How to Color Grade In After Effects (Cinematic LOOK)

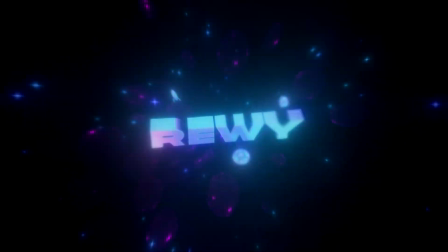(0:07)
Yo, hello,
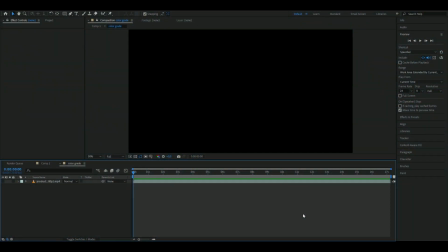(0:09)
it's Revy here, and in today's video I will be showing you guys how to color grade in After Effects.
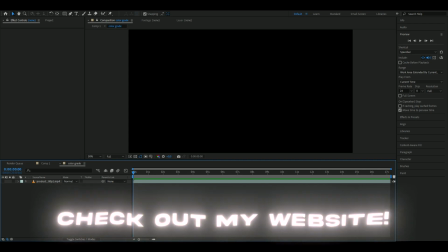(0:17)
And if you guys want to support me, I have a website where I have some editing packs which could make your editing easier and better.
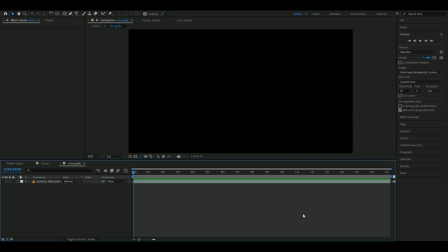(0:23)
But yeah, let's get right into this tutorial here. So the first thing we're going to do here is to import in our footage we want to use for this color grading here.
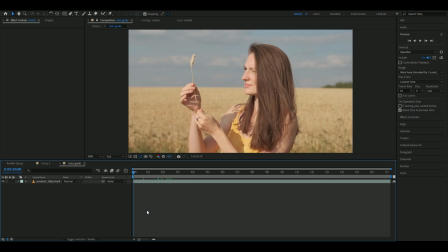(0:33)
And I'm going to be using this footage here from a website called pixels.com. But yeah, we're going to color grade this footage basically. So we're going to be starting by making a adjustment layer.
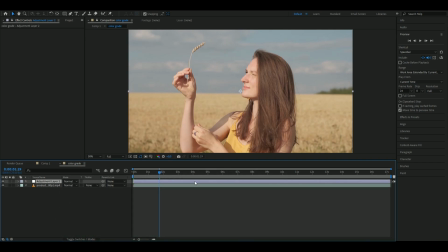(0:47)
So you're going to press Ctrl Alt Y, and here we're going to start by adding a effect called curves. And here we're going to just increase the contrast a little bit here. So you're going to make a point right here, and you're going to drag this point here
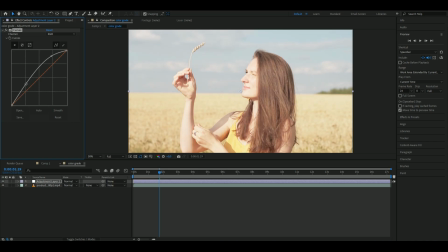(1:05)
up to something like this here, and you're going to make a point here and drag it down here to make a S.
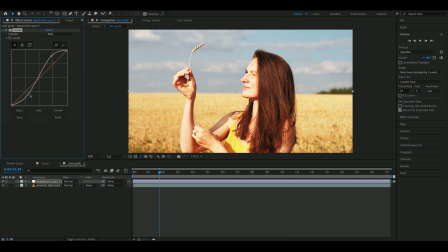(1:12)
And you can adjust these two points here to the color grading look you guys like, something like that. I think this looks good, and this is the difference here. Just increases the contrast a little bit here. And after that, we're going to be adding a effect called Lumetri Color.
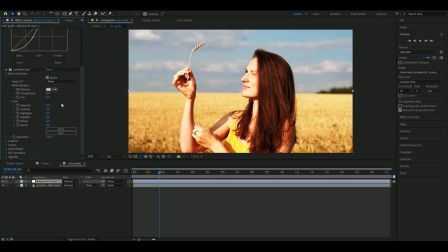(1:29)
And here you're going to open up Basic Correction. Okay, so I'm going to start off by increasing the temperature here to 10, and then I'm going to go down to whites and set it to 35, and then blacks and set it to
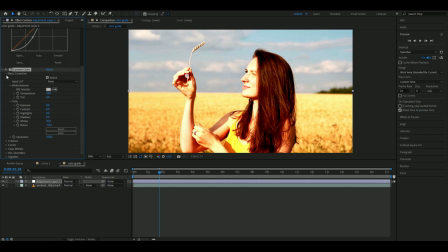(1:43)
-35. And after that, I'm going to close this basic correction down and open up color wheels. And here I want to drag the midtone to a yellowish color here, just to get a little bit more warm feeling in the coloring here.
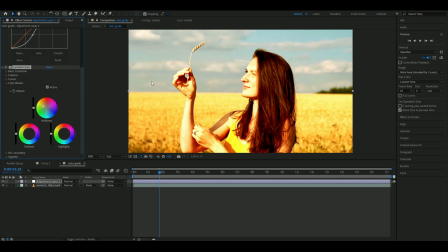(1:58)
And for the highlights here, I want to make the sky more blue because it's almost gray. So I'm gonna drag this one down all the way to here, and it should look something like this. And for shadows, I wanna make it a little bit more warmer. So this depends on what kind of color grading you want.
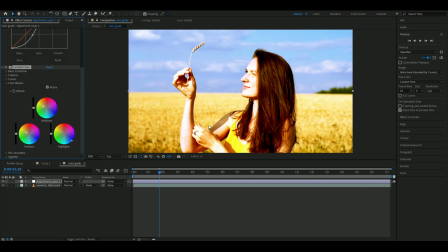(2:15)
I'm going for a more warmer look here, so I'm going to focus more on the like red, yellow colors. Rather, if you would go for a colder, you would of course go for a more blue, more green, cyan type of colors. I think this looks pretty good.
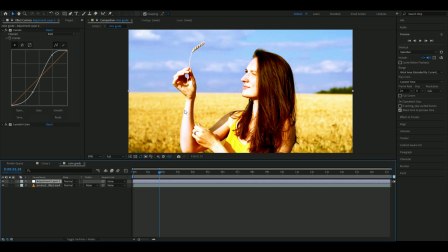(2:34)
So you're going to close this down. And now we're just going to be adding an extra effect here. You might not need this effect, but for this footage here, if you zoom in a little bit,
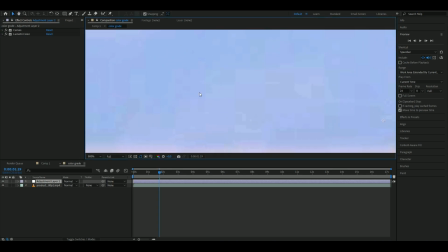(2:43)
you can see it has some pixels here, or like bad quality, I guess.
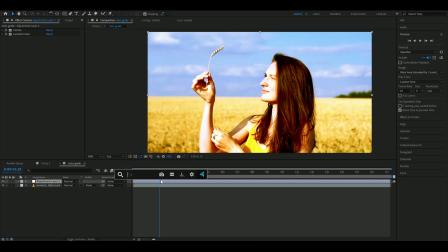(2:47)
And to get rid of that, we want to add a effect called Remove Grain.
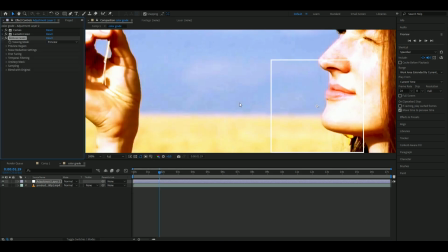(2:52)
So we just want to make the whole footage more clean. So you're going to change the viewing mode to Final Output, and then go to Noise Reduction Settings. And for noise reduction settings, set it to 10. And there you go.
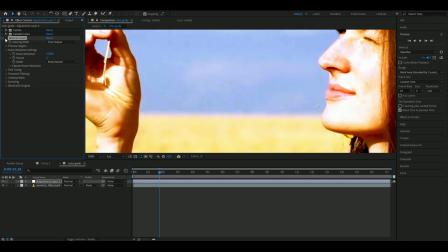(3:06)
You can see all the pixels here just disappeared, which made the footage a lot more cleaner here.
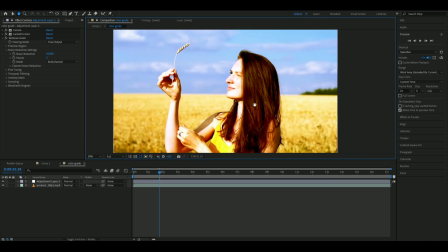(3:12)
So that was nice. And now we're also going to be adding sharpen here to make our footage more crispy, or like high quality, I guess. So I'm going to set the sharpen amount to 75. And you can see it brings out some highlights here in her hair.
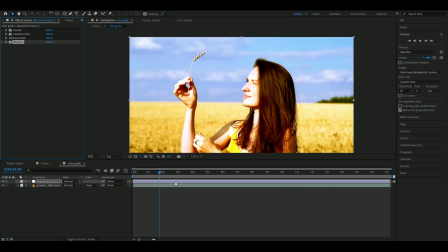(3:30)
And I think it looks pretty good. And after that, we're going to be adding vignette.
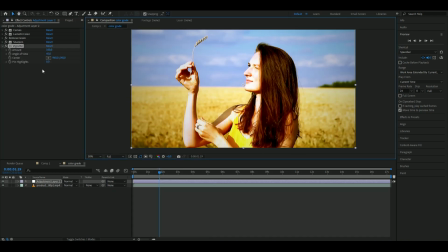(3:35)
And I think this is a little bit too strong vignette for me. So I'm going to turn the amount down to 75 and then decrease the angle of view to 32.5. And as I showed you guys before, you don't need to add a like separate vignette effect.
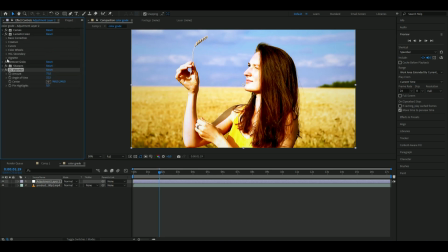(3:52)
You can just do it in a Lumetri color here, vignette, and then adjust here. But I'm more used to use this effect, so that's why I'm using it. This is what it looks now. It looks very good in my opinion. And now when we added the sharpen, you get these edges here.
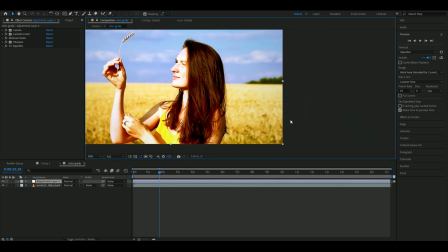(4:10)
It kind of makes a bright line on the edges here.